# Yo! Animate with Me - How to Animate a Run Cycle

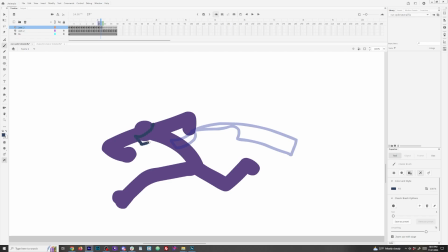[12:19]
Um, so, like here, I think I bring it up quite a bit.
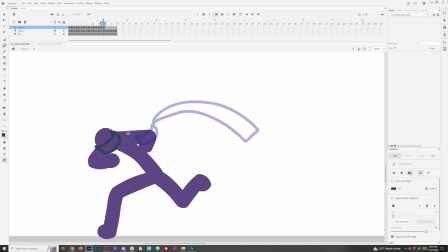[12:25]
And so, yeah. Anyways, just pointing that out. I think it's kind of fun. I've always done it, and it kind of brings a playfulness to the animation. So, like bringing the arcs a little higher. Uh,
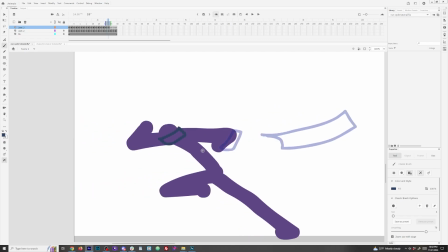[12:46]
yeah, once you get into a flow with Scarf, it goes pretty quick, and
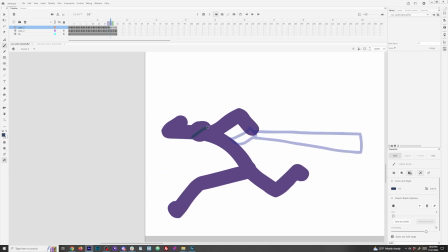[12:51]
it's a little cathartic at times to just sit there and zone out and animate Scarf. It's definitely a different thought process than uh, animating an actual figure, but it's time consuming,
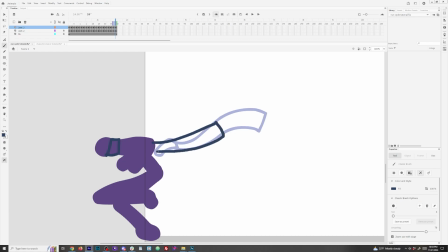[13:04]
especially since my character always he has a scarf on, so it's just adding that much
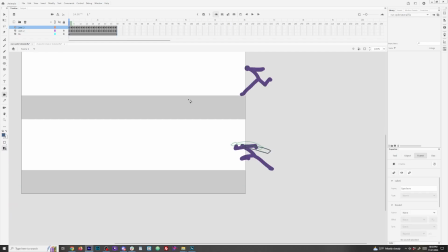[13:11]
work and time to each animation.
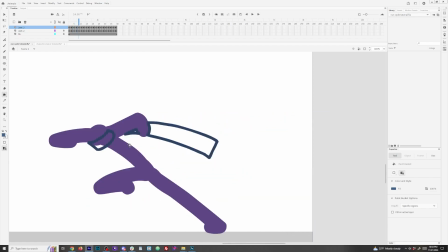[13:17]
Again, so a limit of one of the limitations of having stick figures,
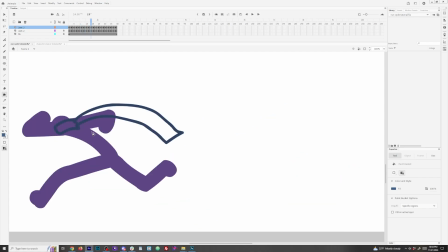[13:22]
especially if you're not adding depth with shading, is again
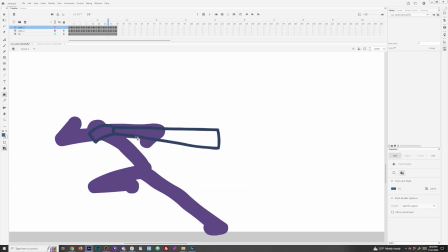[13:29]
sometimes it's hard to notate that foreshortening you get with the limbs, like the arms and legs.
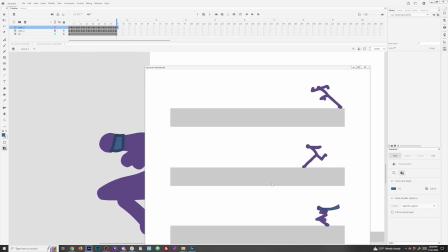[13:33]
It's hard to rotate the torso sometimes, and so this is really going to help.
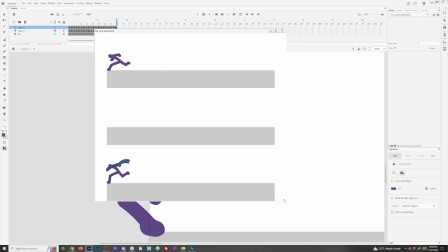[13:39]
The scarf will help, like depending on which limbs it's overlapping, which ways it's sitting on the head,
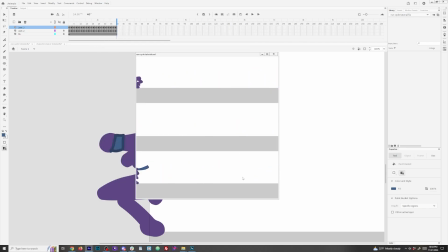[13:46]
it can kind of give a little more dimension to the character, which has always been nice.
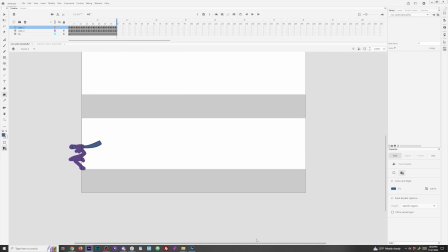[13:53]
So I've always appreciated that about the secondary motion of the scarf and kind of just how it's sitting on the character. But I've slowed it back down to 100% real time here, running at 24 frames per second, and kind of get a feel for the cycles now.
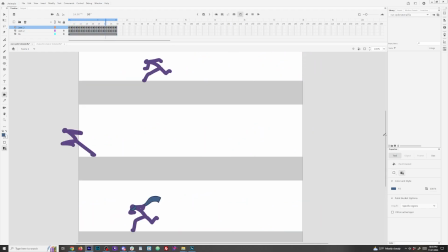[14:07]
Um, Again, I I probably prefer the third cycle we did there.
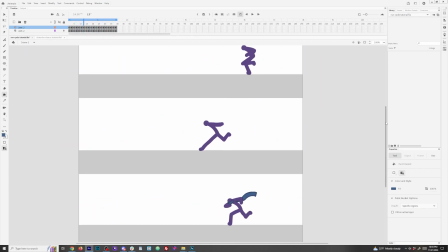[14:15]
The middle one is kind of just lulls. I mean it's just funny.
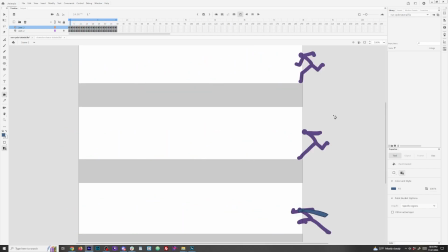[14:20]
Uh, Kind of just seeing what you can get away with. It works though. It's just kind of is what it is. And then the first one I was shooting for a little variation. It feels a little sticky on the ground. I probably could have framed that a little better again. Something you can play with.
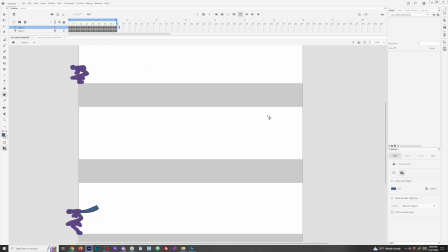[14:35]
And it just goes to show you that I'm still messing around and figuring out run cycles and just having fun with them still. So that should wrap up this tutorial on run cycles. I saw your comments on the last tutorial video about what you guys want to see, some recommendations.
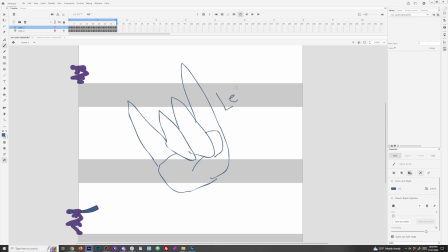[14:52]
I did have some fight scene choreography stuff planned already, so I'll probably be hitting that up soon. But yeah, hook it up with a like and a subscribe, and we'll see you next time. Peace.
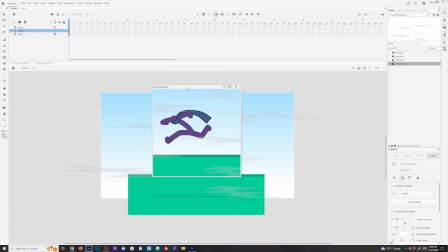[15:06]
And also, just for fun, really quick, I threw that third run cycle we did into a little animation loop, um, just for clarity purpose, and you can scope it out this way as well.